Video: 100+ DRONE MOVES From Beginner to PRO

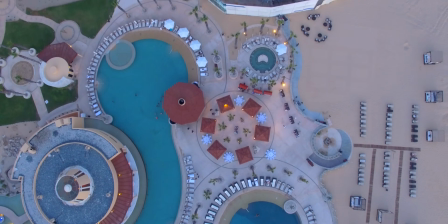12:44 So you create this spiral as you're going up and coming down. Next is the raise up with reverse.
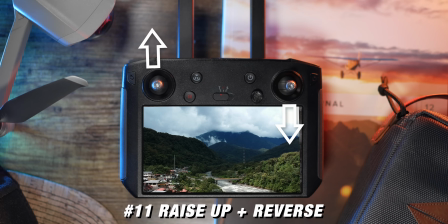12:49 So on the left joystick, you're going to be pushing forward. On the right joystick, you're going to be pulling backwards.
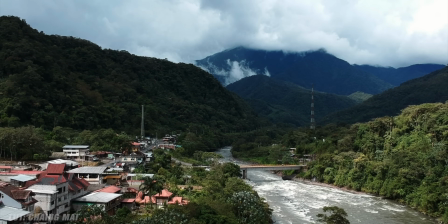12:54 And what will happen is the drone's going to raise up into the sky while also moving backwards. And this is a great reveal to use for your scene.
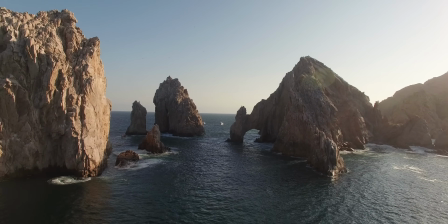13:02 So you can start close on a subject and then pull back and out to reveal the bigger picture.
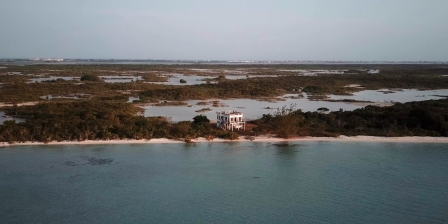13:07 Next is the raise up with the gimbal rotation down.
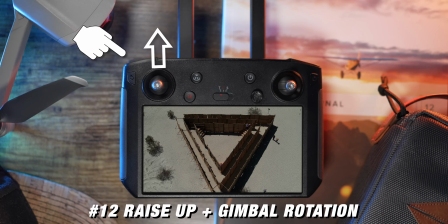13:10 So you're going to be using the left joystick, pushing forward, and then your finger's gonna be on the gimbal and you're gonna be pulling it down.
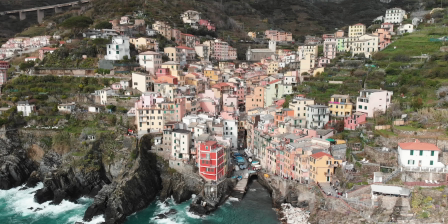13:18 And so what will happen is your drone's gonna go up into the sky and you wanna try to follow a subject with your gimbal as it focuses down towards the ground.
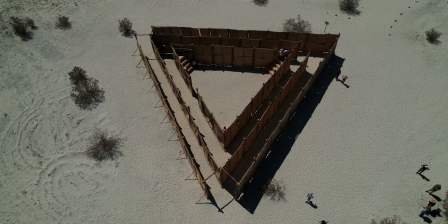13:26 It's a cool shift in perspective. You can do the same thing in reverse, so you can drop down and rotate the gimbal up.
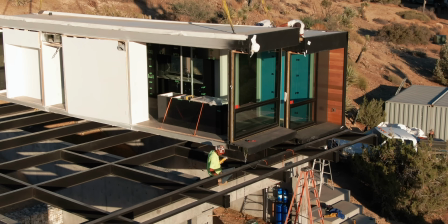13:33 This is where you'll start from a higher perspective and you drop down to see that more eye level perspective.
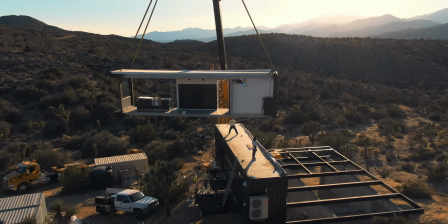13:39 Next is the orbit. This is a classic shot with a drone.
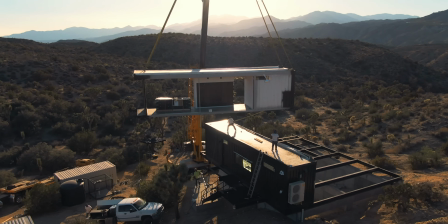13:43 This is where you have a subject centered or a spot in the landscape centered and you're rotating around that point.
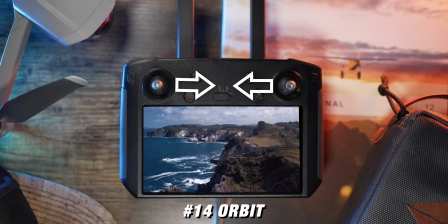13:50 There's two ways to do this move. You either pull right on the left joystick and left on the right joystick,
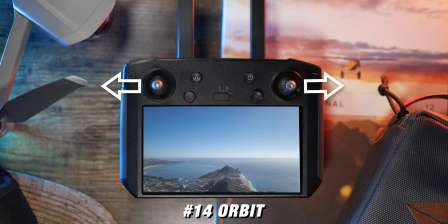13:56 or you do the reverse, where you pull left on the left joystick and right on the right joystick.
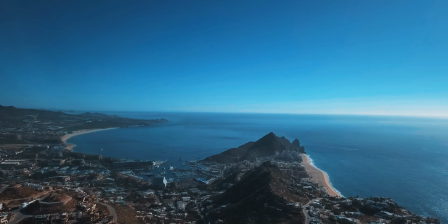14:01 You can make this move super slow and big, or you can make it really fast and small.
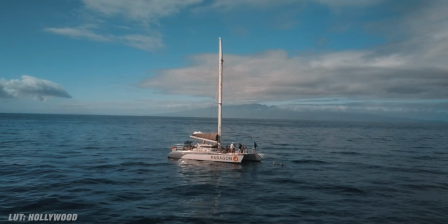14:06 Play around with your distance and your speed to really change up this move and give you some different styles of orbits.
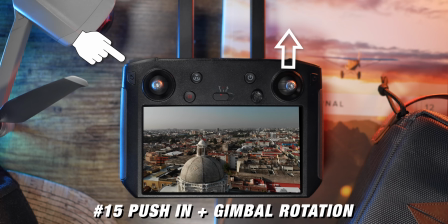14:12 Now next is a push in with a gimbal rotation down.
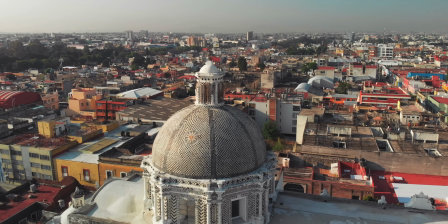14:15 So this is where you're flying across a landscape and then you're going to focus in and down on something that you're flying over.
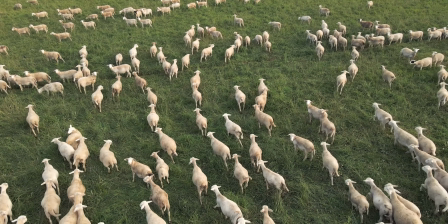14:21 It's a cool shot to drive your attention to something in the landscape. And you can also do this in reverse.
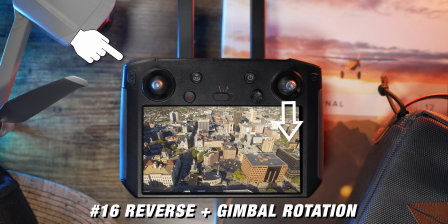14:27 So you can pull down on the right joystick and rotate your gimbal up.
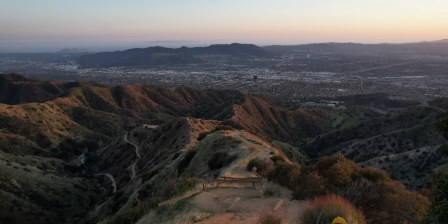14:30 And this you can start looking down on something and then reverse out while also pointing up to reveal the scene in the distance.
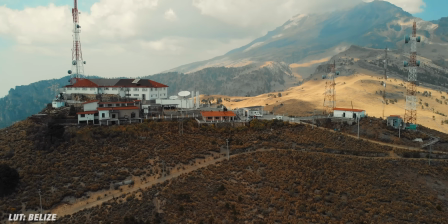14:38 Let's get into the advanced section, which is combining 3 or more movements to create your shot.
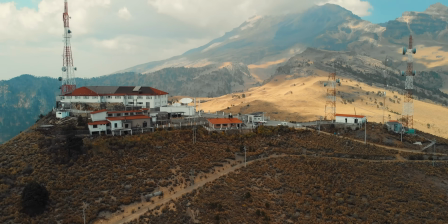14:43 The first is a reverse slide with a rotation.
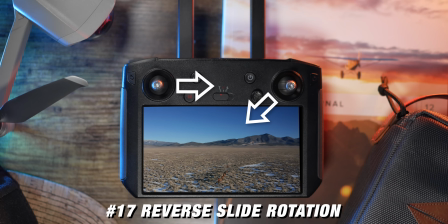14:45 So you're gonna pull right or left with the left joystick and then you're gonna pull down to one of the corners on the right joystick.
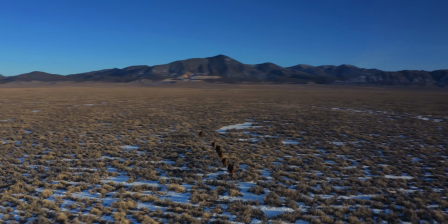14:52 And this type of movement is gonna give you a much bigger sweep than if you were to just go in one direction on the right joystick.
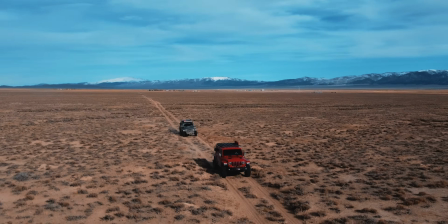14:58 Now, the same type of shot is a push and slide with a rotation as well. So instead of moving backwards using this arcing motion, you're gonna be moving forwards and towards something.
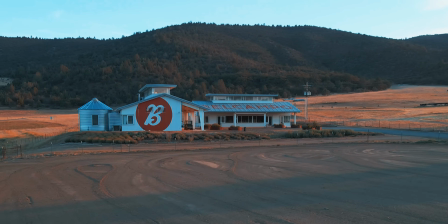15:07 Now, to take this a step further, you're gonna add a gimbal rotation with one of these movements.
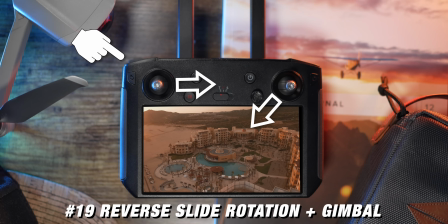15:12 So for this sample, I'm reverse sliding backwards, rotating while also moving my gimbal upwards.
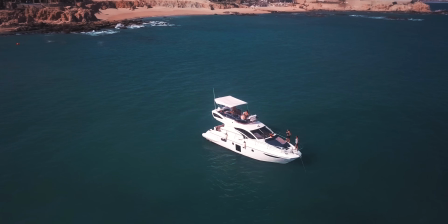15:17 Now next, let's take an orbit and add a rotation with the gimbal. So you're gonna be centering around a subject, and then you're gonna change your perspective.
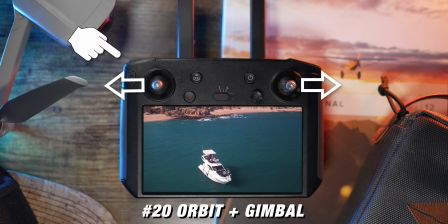15:26 So for this sample, I'm going left on the left joystick, right on the right joystick, while also rotating my gimbal up.
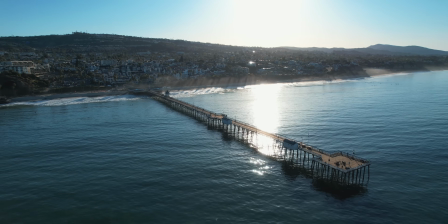15:32 So you're seeing this change in perspective. Now next, we're going to drop down and rotate while also sliding.
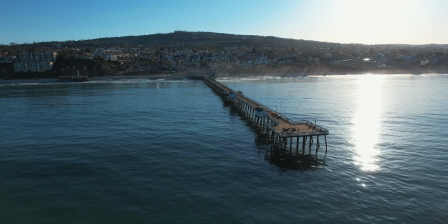15:38 This is another big arcing motion, but we're gonna be descending while we're doing it. So you're rotating down and around a point on the horizon.
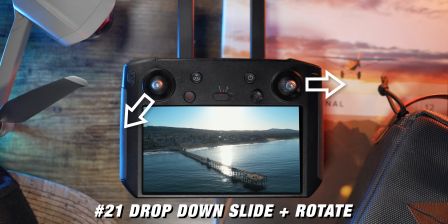15:46 So for this sample, it's the pier. So this is like an orbit moving downwards. So you're spiraling around something while also descending.
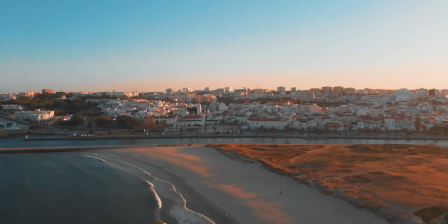15:54 Now next is a very similar shot, but you're moving upwards, and we're also adding forward motion.
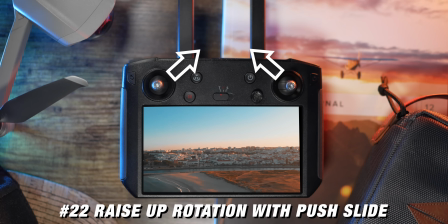16:00 So for this one, the left joystick is pointed up to the upper right corner, and the right joystick is pointed to the upper left corner.
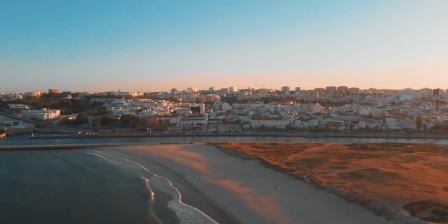16:07 So you could do these same types of shots while also pushing forward and pulling back.
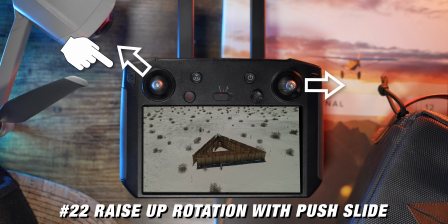16:12 Now let's add a gimbal rotation to that. This next sample is an orbit while also bringing the gimbal downwards. So the left joystick is going in the upper left-hand corner, right joystick sliding to the right, and you're rotating the gimbal down.
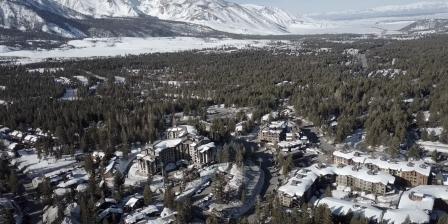16:25 And that allows me to create a big spiral around a subject while also changing perspective.
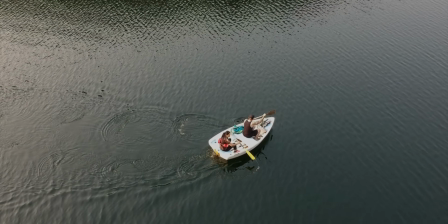16:31 And take that a step further, we're also gonna push forward while doing that same movement.
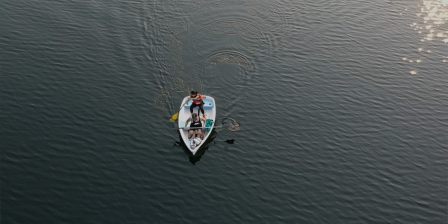16:35 Now a similar shot, but in reverse, is descending down, doing the same type of movement pattern.
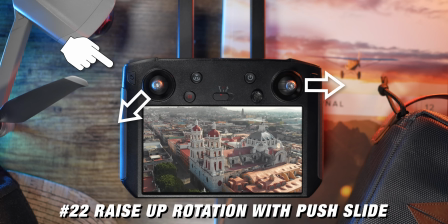16:41 So bottom corner on the left joystick while pushing right on the right joystick with a slight rotation upwards on the gimbal.
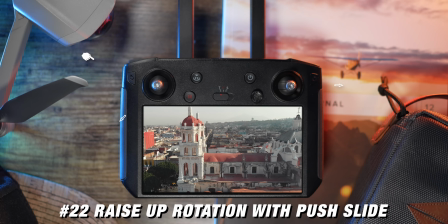16:49 Now the next shot is pushing forward while descending and also rotating the gimbal upwards.